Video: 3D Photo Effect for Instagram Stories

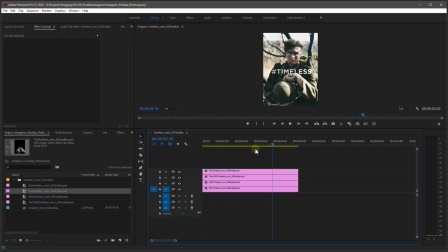500s
So this is the same exact thing that we had in Photoshop, now in Premiere.
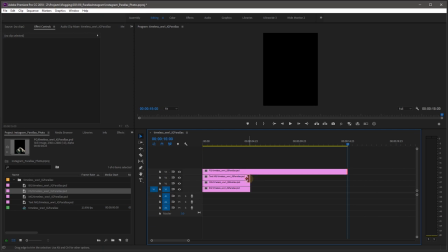504s
I'm going to go to 15 seconds and I'm just going to hit E. Select the edge and hit E on each one of these layers.
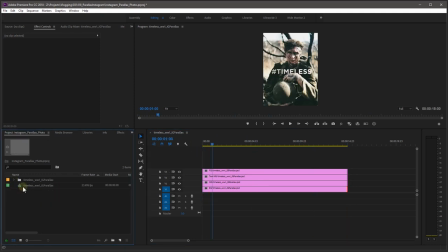511s
That drags it out. So now that I have a 15 second timeline, we also need to take this sequence that we created and change the size of it.
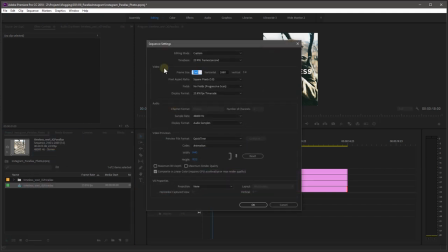519s
I am going to go into it in sequence settings. For Instagram, it is 1080 by 1920.
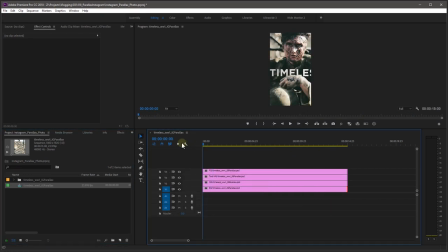524s
This is the actual size that we're working with. Obviously, our image is way too big. What I want to do is I want to shrink it down layer by layer at the very start. Let's say 70% for every single layer. So I'm just going to select every layer, go to scale, and make it all 70%.
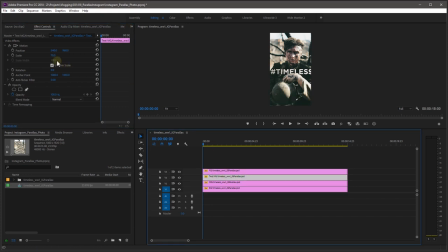542s
See what it looks like. 70, 70, 70. The text is kind of a different story. It's too big from the get-go. So let's just drop that down to 60%, maybe even 50%, and we can reposition it. The nice thing is you have a little bit more flexibility with text than you do with the image. We are going to cheat parallax by zooming in at different speeds on the images.
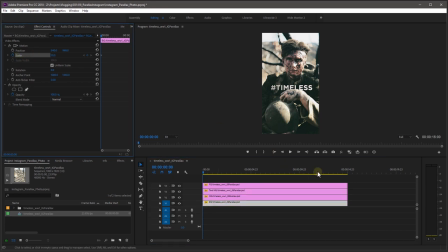565s
Let's start with the background. We're gonna do a keyframe at the beginning of scale at 70%, and we're gonna go to the last frame. I'm gonna change it to 75%. Now we are going to go to the MG. Now here's the thing. If I do it at the same speed as the BG, which is 75%, if I zoom into 75% at the end of this,
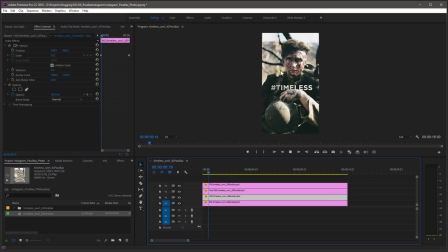583s
you are going to see no cool effect whatsoever.
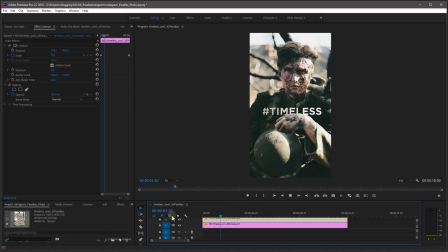587s
It's just gonna look like a slow and steady zoom in, which is in fact what it is. So what we're doing is we're cheating. Instead of doing a zoom, we want to do a camera push. A zoom is when a lens changes focal lengths and you zoom in on something, but the background and the foreground all blow up at the same time. A push-in is when the camera actually moves forward. You're actually tracking the camera forward at an object, and what you'll notice is that the background and the foreground and the midground all change sizes and positions at different speeds. Everything further away looks like it's moving slower than everything close up.
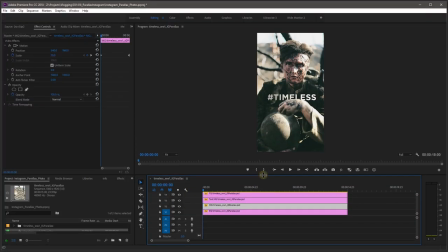624s
So with that being said, what we want to do is we want to make the zoom up a little bit faster on every single layer that gets closer to camera. So for the MG, we're going to start at the same 70, but instead of being at 75 by the end, let's try being at like 78.
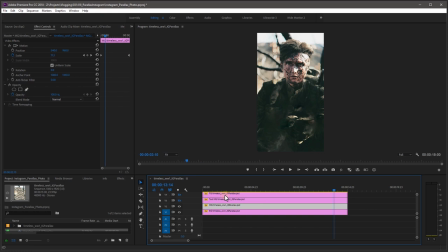642s
You can see now that if I scrub through this, it looks like our guy is closer than the background. I'm gonna boost this up just a little bit, let's say 80, and I think that's gonna give us our nice, slow and steady push in on our gentleman here.
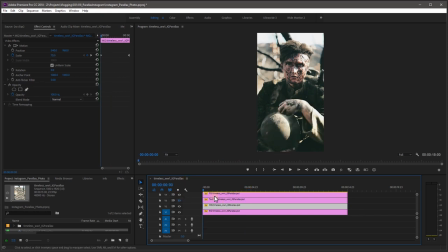657s
Let's skip over the text for right now and focus on the arm. So I'm gonna select the arm layer. On the first frame, I'm also going to turn on my little stopwatch to put a keyframe. I'm gonna go to my last frame and I'm gonna try 85 maybe.
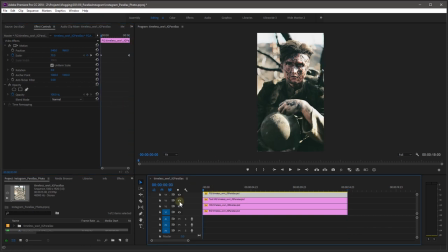673s
And now let's drop in our text. Let's just turn on our text layer, which is obviously not zooming yet, so that looks weird. And again, we will click on the text layer. So we're just gonna kind of wing it since we had to shrink the text a little bit more. Let's just say the text goes from 50 to 55.
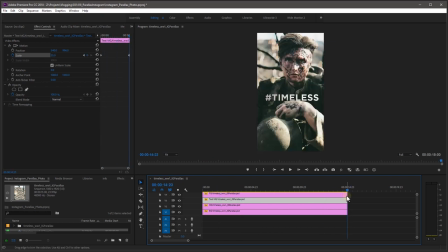688s
That's okay, but maybe a little bit more than 55, maybe like 57, maybe even a little bit more. Let's just go for 60. Just gotta kind of wing it at this point. That looks pretty cool. By having that overlap of the hand over the text timeless, you're never gonna think that it's in front of the hand.
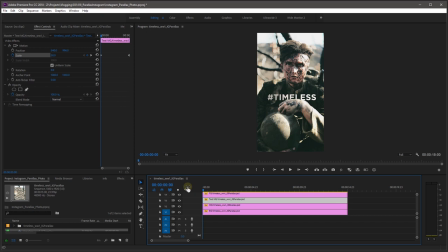707s
And that is pretty much it, but there's some more stuff. Now we're gonna do a little bit of an intermediate technique. When you're pushing in on a subject, you're actually racking focus. When I get really close, the closer I am to the camera, the more the stuff in the background gets blurry. So the closer our guy gets to the camera, the more we can blur the background and the foreground because we're focusing on him.
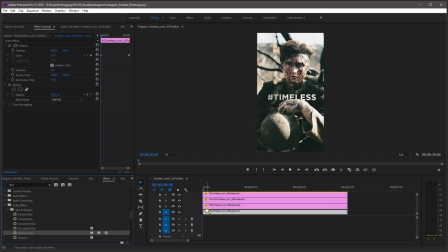730s
So I'm just gonna apply the simplest Gaussian blur. It's my favorite blur. It's quick, it's fast, it's real time for most computers. I'm gonna apply it to our BG. I'm gonna check the box at the beginning and keep it at zero. But by the end, let's bring it up to like 20, maybe even more, like 40.